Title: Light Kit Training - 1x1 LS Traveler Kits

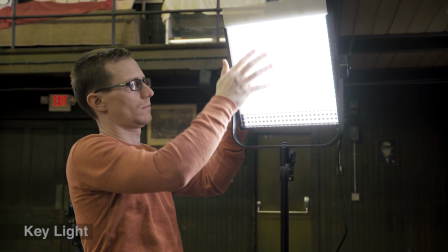You simply slide one of the laminated sheets into the convenient built-in slot, and instantly you've got a softer light.
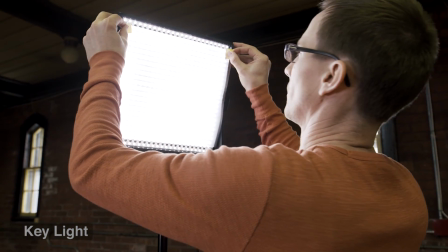Another option is to tape some diffusion material over the front of the light.
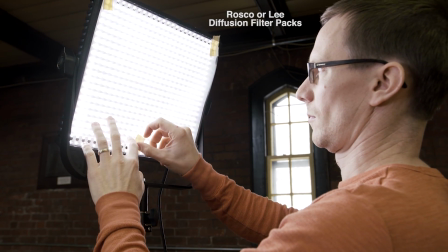Both Roscoe and Lee offer inexpensive diffusion filter packs that contain an assortment of pre-cut sheets of various types of materials. During this part of the setup process, you should have the light powered all the way up to 100% so you can see everything it's got. You can always dim it down later if it turns out that you don't really need the light's full power. But for those times when even full power doesn't seem to be enough, then you'll need to move the light closer to the subject.
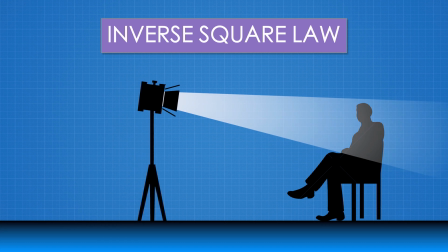In fact, cutting the distance in half between the light and the subject will make it appear 4 times brighter.
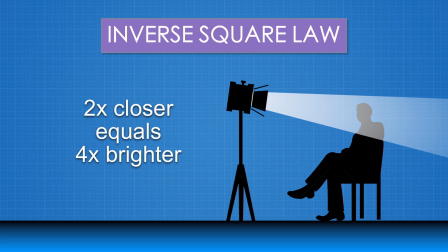So even moving the light a little bit can make a big difference. However, the point of the key light is not to see how much light you can blast onto the subject. The key light has 2 purposes. to ensure that the camera has enough light to get the correct exposure, and second, to make the talent look good. First, If you add too much light, it can become counterproductive. Now it's time to bring in the fill light.
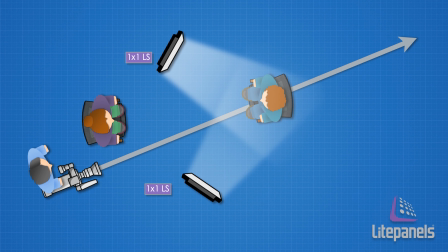The primary purpose of the fill light is to control the contrast ratio between the light and dark sides of the face. In general, flat lighting, where both sides of the face are lit evenly, should not be your goal.
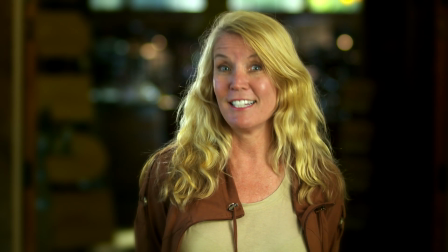But an exception to that rule is if the talent will be speaking directly to the camera.
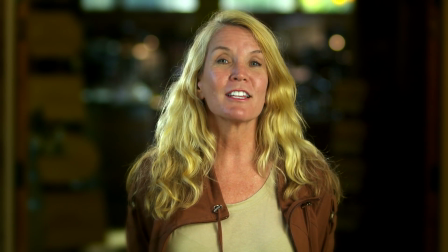In that instance, often it does look better if the key light and fill lights have nearly equal intensity.
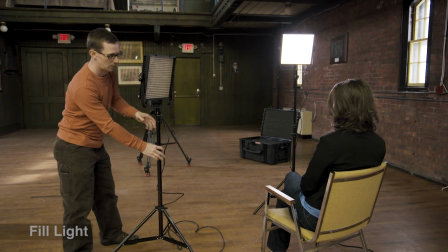With classic 3-point lighting, the fill light should be positioned on the opposite side of the camera from the key light and at about the same height as the key light.
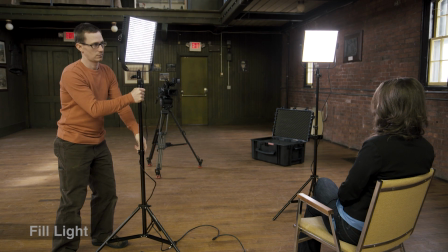But once again, there are no strict rules to follow and the final position will vary from setup to setup.
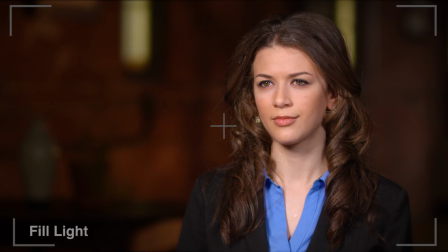Using the dimmer, you can adjust the intensity to get the look that you want. Sometimes you may want a dramatic, high contrast look, but more often, a softer look with subtle shadowing looks better. Now with the key and fill lights in position, it's time to think about what we're going to do with the third 1x1 in the light kit. Generally, you want to use it as a backlight, but in some situations, a backlight may not be desired, and that frees up the light to be used for the background instead. We'll talk about that in a minute.
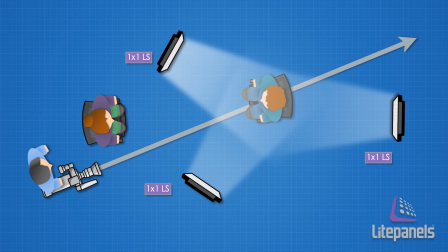When I'm using a 1x1 as a backlight, I place it on the same side as the fill light and carefully position so that it's just barely outside of the frame.
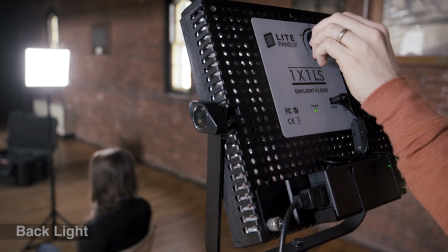You can use the 1x1's dimmer to get the intensity just the way you want it, and that's one of the best things about using LED lights.
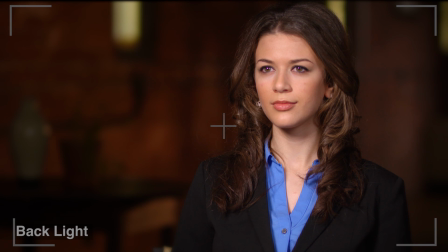The point of the backlight is just to separate the talent from the background and give your 2D image more of a 3D feel. Usually a subtle backlight is more effective than an overly strong one, so don't get carried away and overdo it.
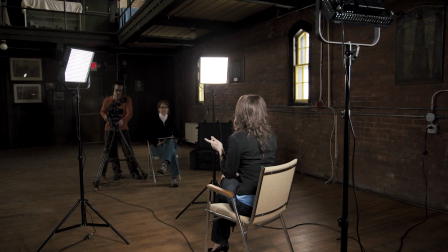So that's a pretty basic 3-point lighting setup with the 1x1 kits that would work well with many different shooting scenarios and locations that you're apt to encounter. But let's take a couple more minutes and look at some other examples of the 1x1 kits in action. Now, as I said earlier, if you've got a 1x1 duo kit and therefore only 2 lights to work with, you'll have to decide the best way to use those 2 lights on a case-by-case basis.
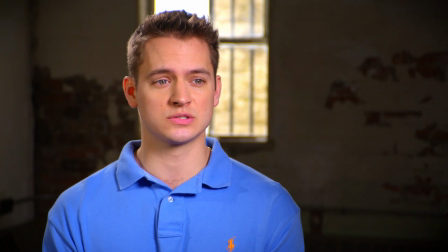It's a given that one light is going to be your key, so it's really the second light that offers you choices.
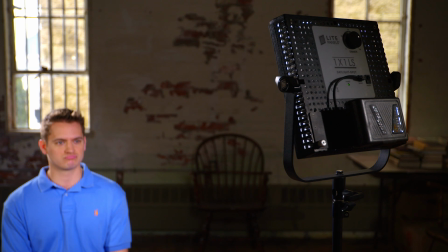For example, in this situation, there was enough ambient light in the room that no fill was even needed,
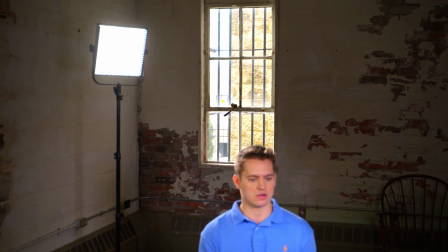and light number 2 could then be used as a backlight.
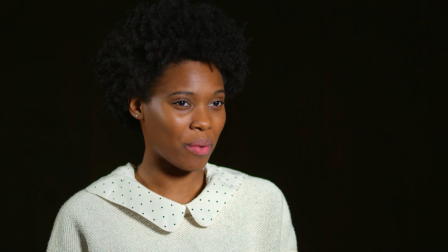And in this setup, I didn't need a backlight to get the look I wanted, so light number 2 could be used as a fill.
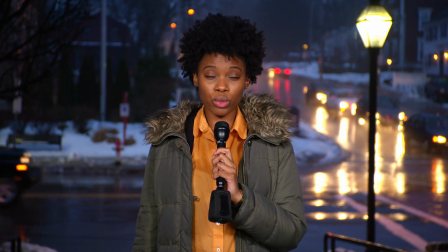1x1s are ideal for fast-moving news production, and quite often 2 lights are all that's needed.
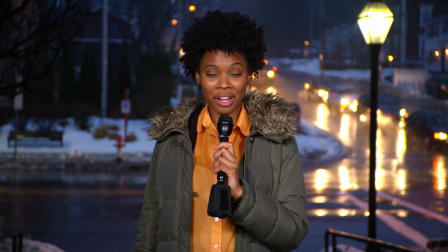Here's a typical looking stand-up with 2 battery-operated 1x1s that was set up in about 5 minutes. And when you're done with the shot, don't forget that you're not going to have to waste valuable time waiting for the lights to cool down before you can pack them up.
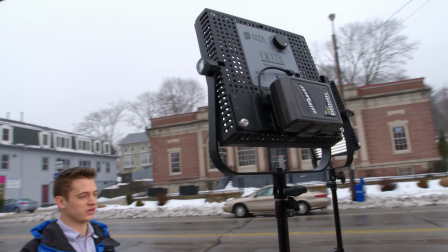1x1s can also make excellent, very powerful fill lights on faces during daytime.
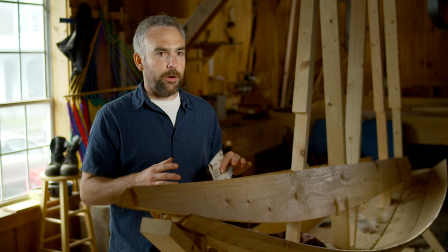In this example, the room was relatively dark without very much ambient light, and I wanted more light on the background than that.